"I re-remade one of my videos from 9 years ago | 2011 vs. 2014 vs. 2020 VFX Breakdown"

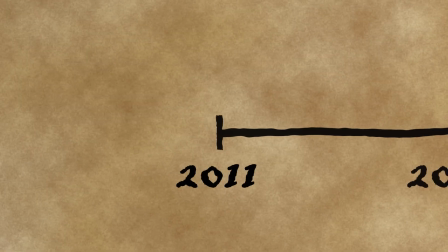In 2011, I made a cinematic masterpiece entitled Scissor Throw Good.
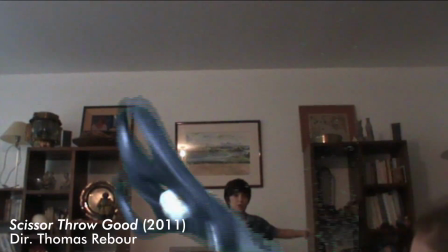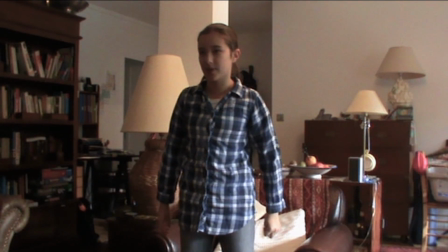Oh my gosh, you just killed Jimmy. Revenge.
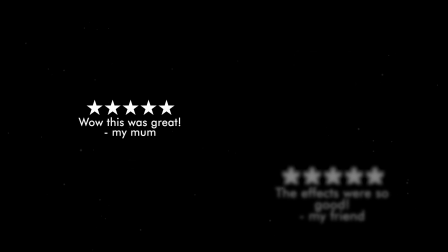It was both a box office and critical success.
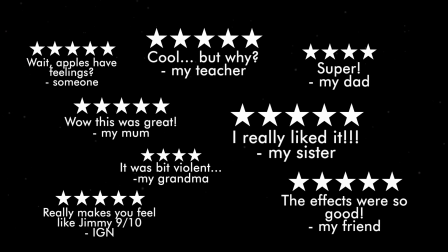The visual effects were spectacular, the acting brilliant, but it left the audience with many unanswered questions.
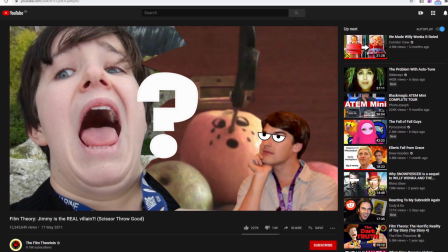Why did I kill Jimmy? Was it an accident or was it intentional? Was my sister just an innocent bystander, or was she a secret protector?
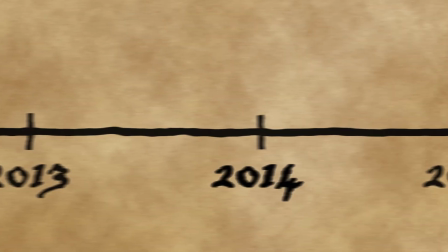A few years later, a sequel, or reboot, was released, called Knife Throw Good.
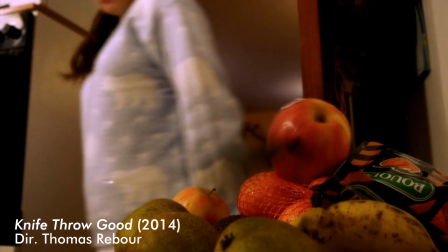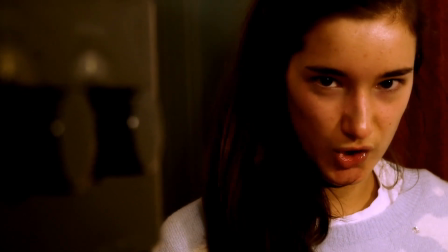You just killed Jimmy.
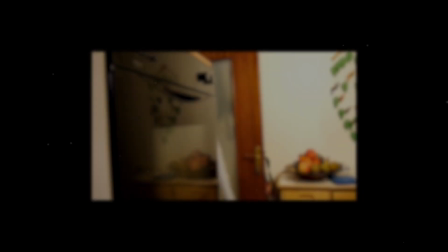Revenge.
The second installment in the series proved to be controversial and divisive.
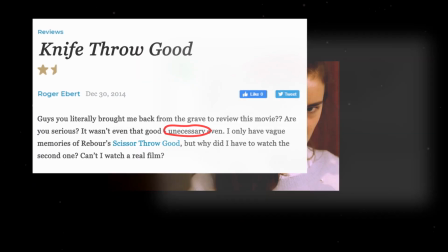Some critics called it unnecessary, unoriginal, simply pandering to fans.
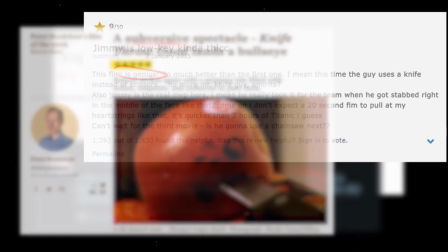But others thought it was genius, subversive, and the cutting-edge visual effects were once again praised. One of the stars of the film had this to say. He just forces me to be in his films. What am I doing?
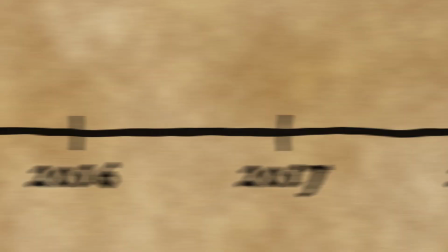What do I say? But now, 6 years later, I decided it was time to return to this acclaimed franchise.
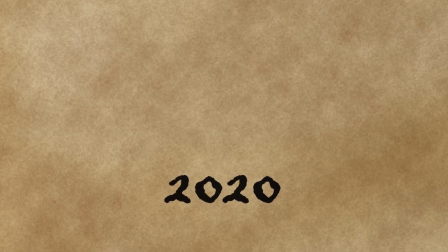Without further ado, I present to you Knife Throw Better.
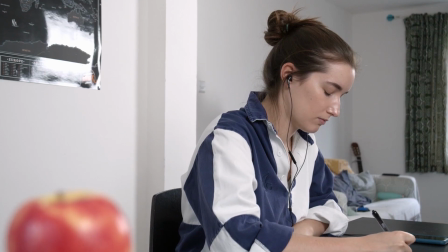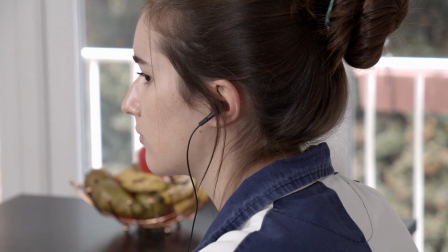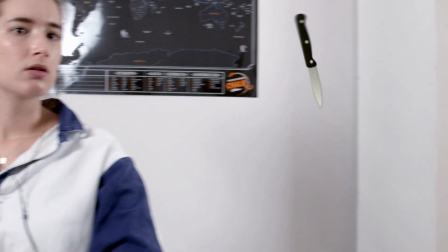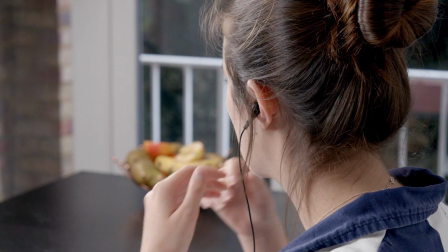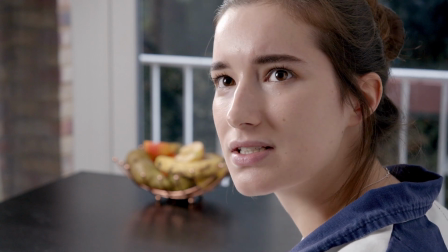You just killed Jimmy.
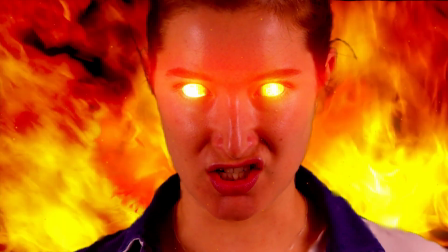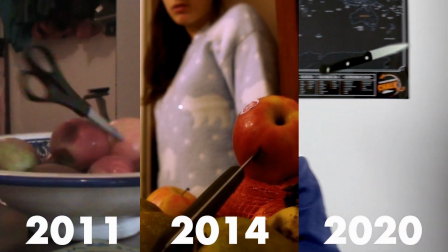Let's now go through some of the effects, namely the scissor/knife throw and the fire eyes.
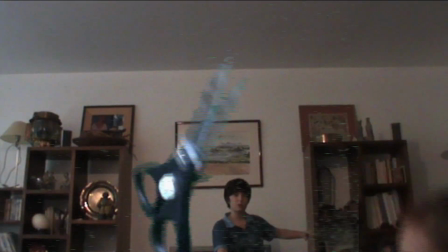Unfortunately, I don't have any of the raw footage from either 2011 or 2014,
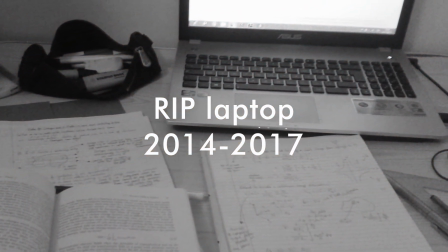as my old laptop was stolen a few years ago, along with all my old footage, so I've had to recreate all these shots.
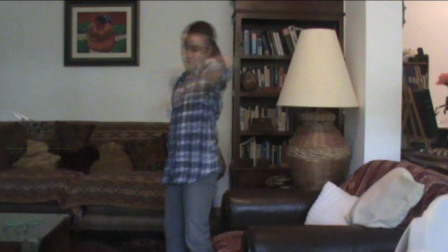The first shot is very simple.
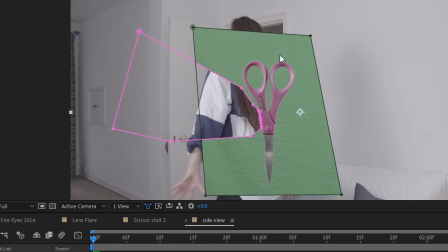I took a photo of some scissors in front of a green screen, keyed it out, and then animated its position and rotation using keyframes to make it move across the screen.
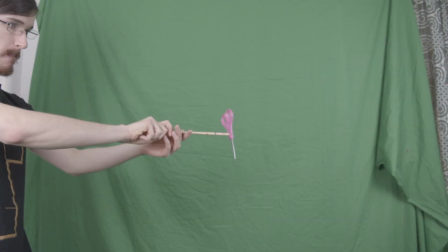For the second shot, I attached the scissors onto a stick and moved it towards the camera while rotating it.
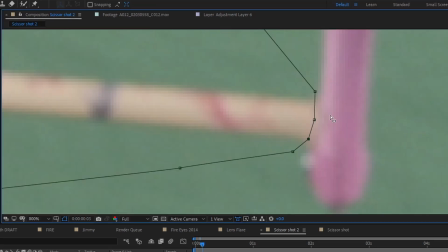I then keyed out the background, did a bit of masking, a few adjustments, and voila.
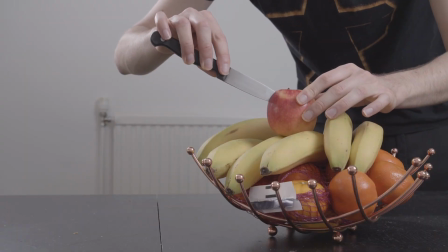To make the knife land perfectly into the apple, I first filmed the apple with the knife already in position and made it fall down by letting it go.
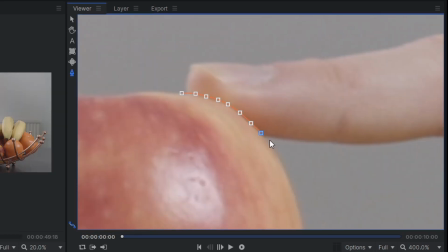In hit film, I masked out the knife using a background plate, as well as my hand, and then animated a masked out still of the knife to land into its final position.
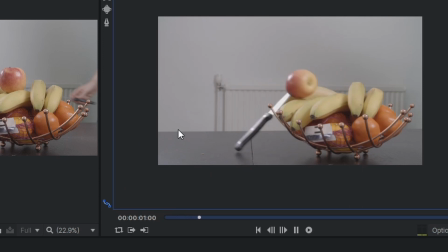Remember, it's generally easier to remove something that is already there than to add something that isn't there.
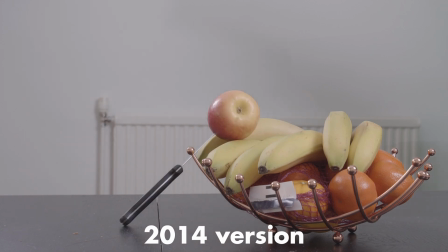And the practical effect of the apple falling down ties everything together. Combining a practical effect with a visual effect can really enhance the shot.
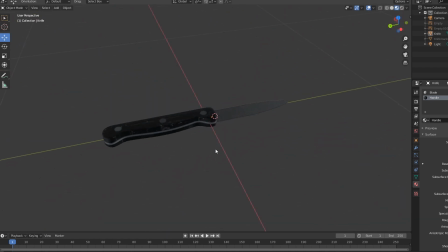This time, I modelled the knife in Blender. A 3D model gives you a lot more flexibility and control than a 2D image.
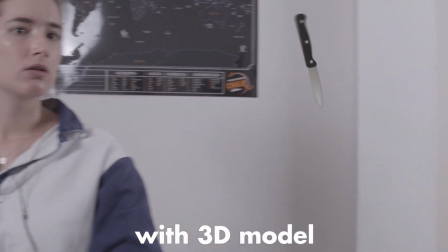Even for a shot like this, where the knife is in profile,
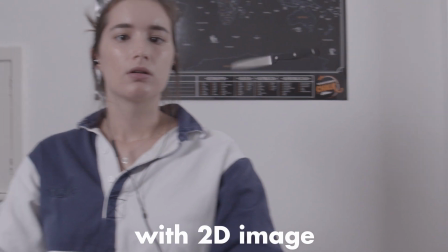there are slight lighting and perspective changes that you can observe when using a 3D model, which make it slightly more realistic.
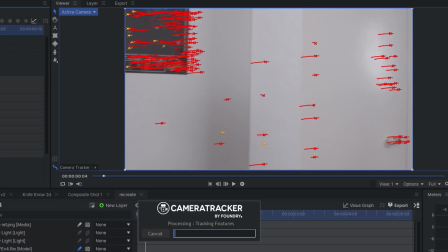For this shot, I 3D tracked the background using the Foundry add-on in HitFilm, and then positioned and animated the knife accordingly.
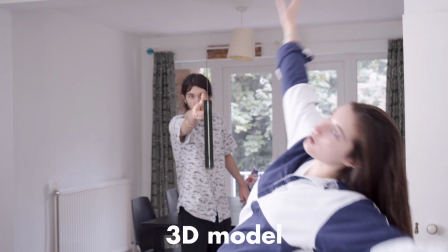I can also recreate the scissor shot using a 3D model. Which one do you think looks better?
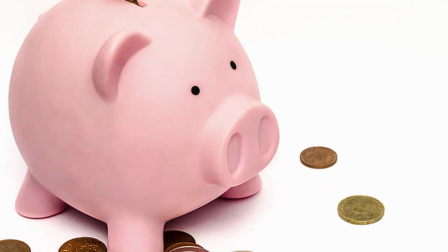Back in 2011, I probably didn't know about the existence of stock footage, or didn't have enough pocket money to buy any, so I filmed my own fire using ping pong balls.
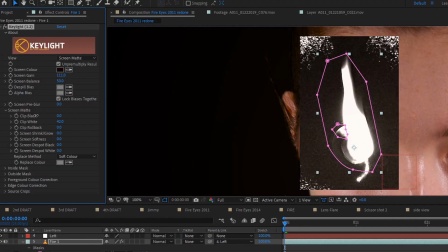I used the key light effect and selected the black background, tweaked the settings and added a lumetri effect to get a good enough key.